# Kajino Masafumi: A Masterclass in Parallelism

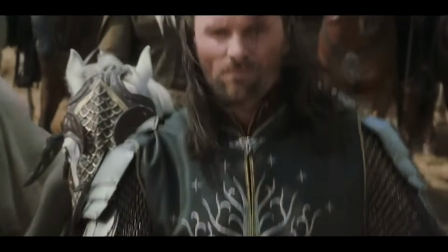(0:00)
Dragons. Beautiful men with long hair. A battle between good and evil. No, this isn't Game of Thrones or Lord of the Rings. This is Yu-Gi-Oh!
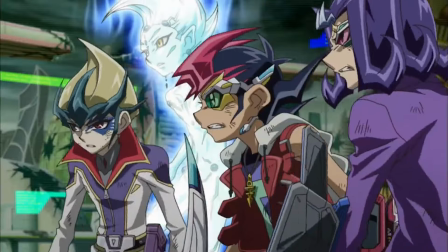(0:12)
Zeo, which appears like a phantasmagoric fever dream to viewers uninitiated to either Yu-Gi-Oh! or the world of anime as a whole.
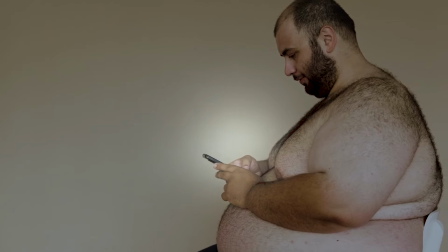(0:22)
For audiences who clicked on this at 1am, stoned out of their minds, or for the poor editing class that I have unfortunately taken hostage,
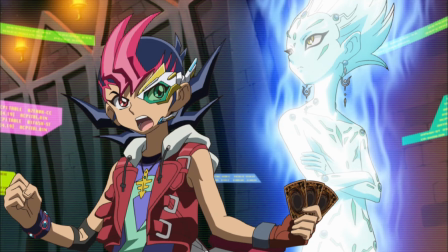(0:30)
Yu-Gi-Oh! is like Pokemon, but with cards, and it's kind of boring if you just focus on the game mechanics,
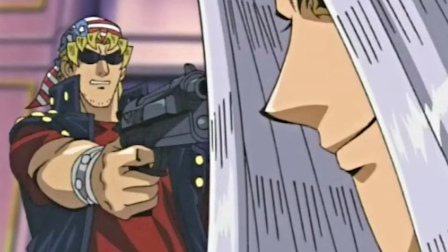(0:35)
so we're not gonna do that. Sometimes there's guns, but we also don't talk about that.
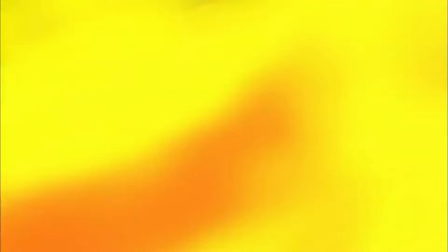(0:42)
Or this. Anyways. Yu-Gi-Oh!
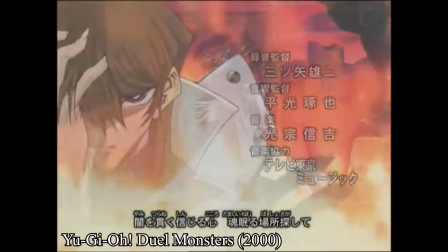(0:45)
Zeo was edited by Kajino Masafumi, who edited for all of the Yu-Gi-Oh! series from the last 34 episodes of Duel Monsters all the way to Vrains.
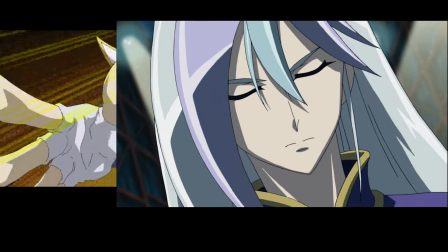(0:54)
The episodes we'll be focusing on today will be episodes 56 and 117.
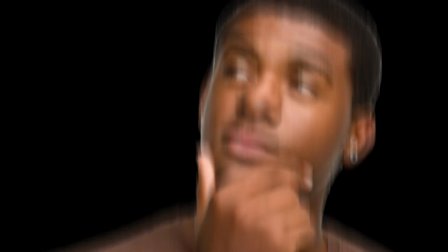(0:59)
Hold up, why are you intellectualizing some kid show that ended like 10 years ago?
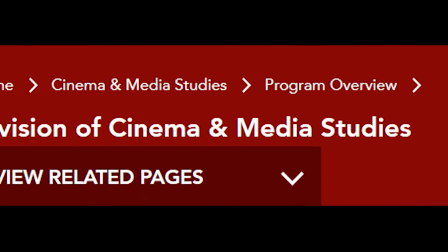(1:04)
Because I'm in cams. We intellectualize all sorts of unnecessary sh**.
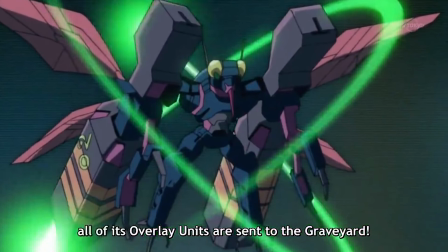(1:10)
Another note. The episodes I'm focusing on are from the Japanese version of Zale. The dubbed version cuts out a few minutes from each episode and censors certain aspects of the show.
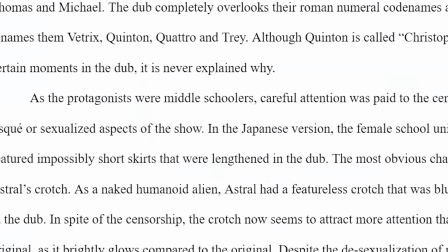(1:19)
If you'd like to learn more about the Zale sub versus the dub, please check out my research paper in the description below.
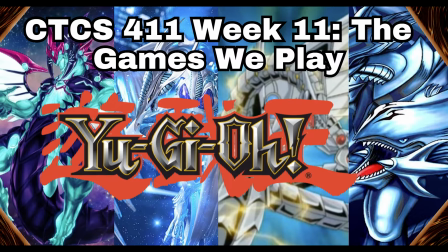(1:25)
That's right, I've held more than one class hostage over this show. Now a little bit more context.
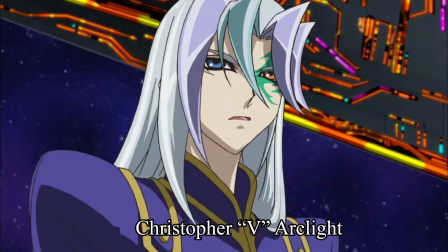(1:33)
Christopher V. Arclight is a typical white-haired anime boy that probably came from a factory somewhere out in the middle of the Pacific,
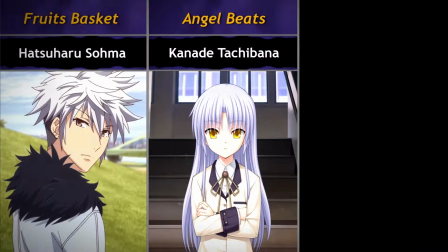(1:39)
since there's so many white-haired anime boys out there.
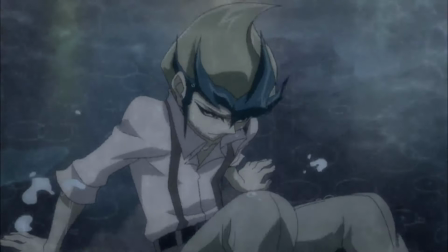(1:42)
He was once a mentor to Kaito Tenjo, but abandoned him in the rain once he found out Kaito's father, Dr. Faker, cancelled his own dad's life subscription.
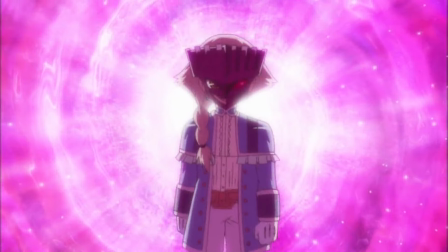(1:51)
Now he's back and wants revenge. Also, his father turned out to be alive, but that's a story for another time.
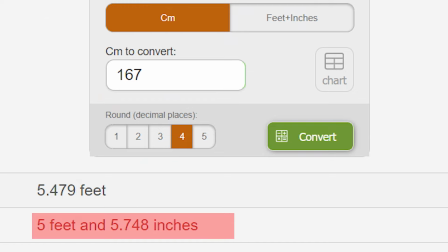(1:57)
He's also less hotter. Kaito Tenjo here is an 18-year-old short king who kills people for a living to save his sick little brother Haruto.
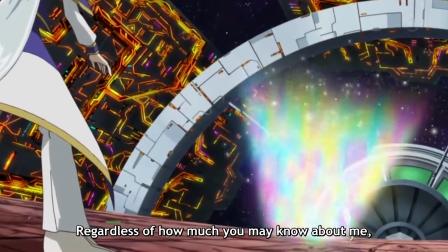(2:04)
He's battling Christopher for answers, and also because he has a score to settle.
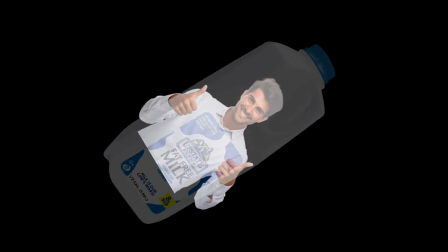(2:09)
I mean, wouldn't you also want some closure to the guy who randomly upped and left without an explanation?
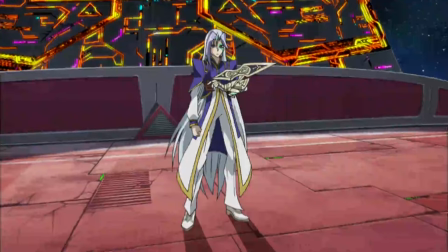(2:15)
In all seriousness, episode 56 is an episode based on Kaito's interpersonal struggles with his former mentor,
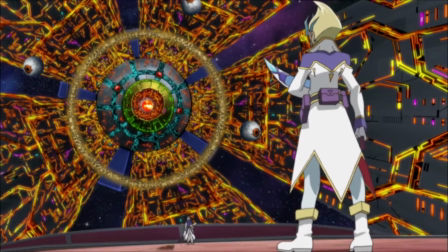(2:21)
featuring spectacular shots of an intergalactic battle and extreme wide shots to demonstrate the distance, both physically and mentally,
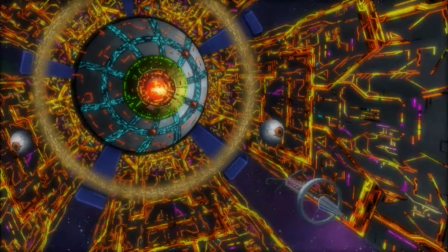(2:28)
between these two duelists. The focus on Christopher's monster, the Death Star-like Dyson Zephyr,
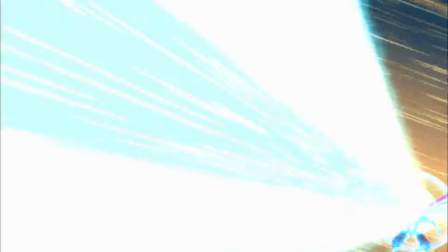(2:34)
and Kaito's own dragon, Galaxy Eye's Photon Dragon, turns their battle into an operatic spectacle.
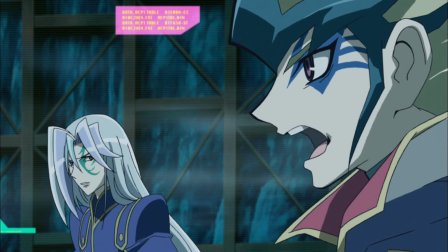(2:41)
In episode 117, things appear to have improved between Kaito and Christopher.
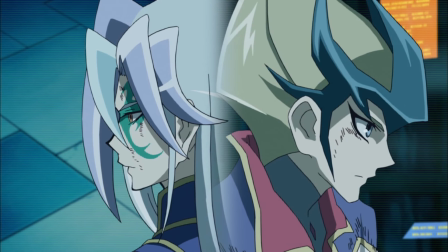(2:46)
However, this time, it is about Christopher saving Kaito from their opponent's poison.
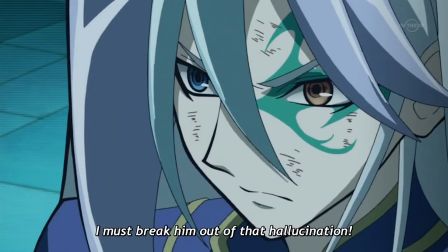(2:51)
The shots are closer in this episode, providing more of an intimate, or claustrophobic, experience.
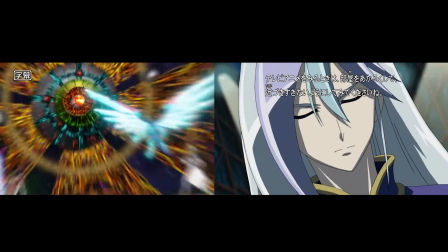(2:58)
By putting these two episodes in dialogue with one another, it is evident that Kajino wanted to demonstrate the changes between Kaito and Christopher's once-distant relationship.
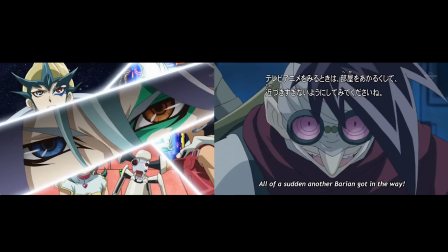(3:08)
Communicating these changes via contrasting colors,
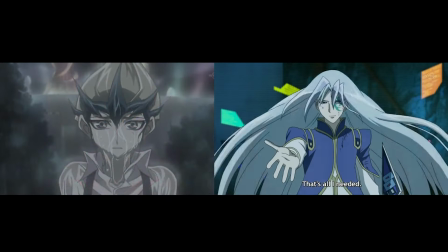(3:11)
shot choice, and parallel match shots, Kajino illustrates the personal growth of the characters and the relationship with one another.
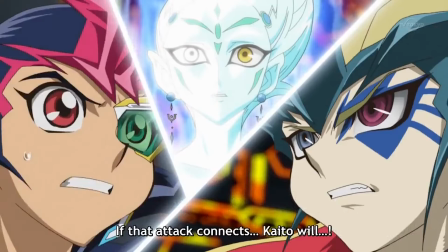(3:21)
Compared to the colors of 117, 56 looks like a nighttime carnival.
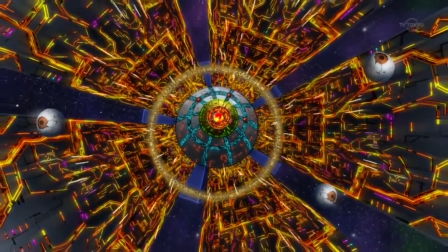(3:26)
Things are vivid, bright, and red to highlight Kaito's stress.
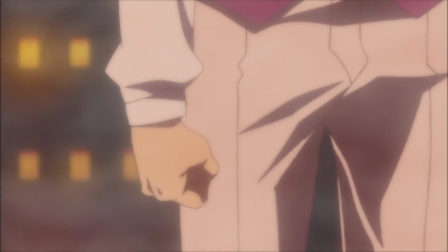(3:32)
In contrast, flashbacks are dull, sepia to almost monochrome toned, similar to noir films.
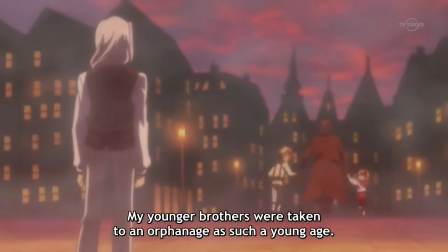(3:40)
The tragedy is depicted in these scenes, from Christopher's brothers being taken away,
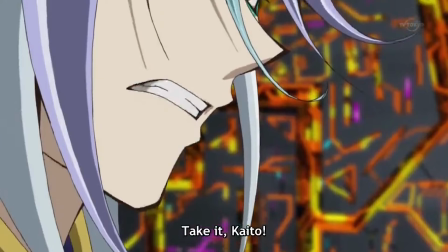(3:45)
to Kaito's abandonment, contrasts the pure fury that fills the present duel.
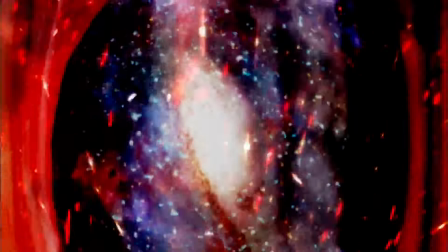(3:51)
The color red takes the center stage when Kaito has a typical anime protagonist power-up moment,
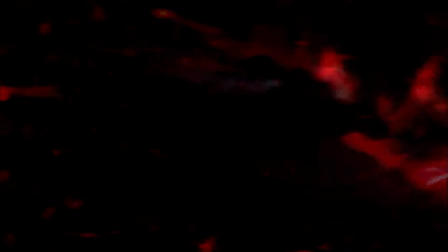(3:57)
where he summons Neo-Galaxy Eye's photon dragon and a red aura envelopes him.
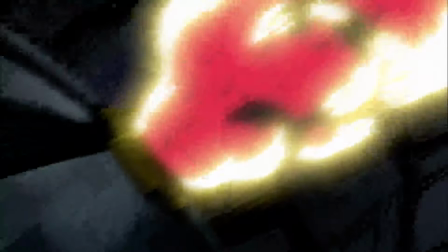(4:02)
Galaxy Eye's blasts are red, the Dyson Saphir's explosions are red, the floor is red.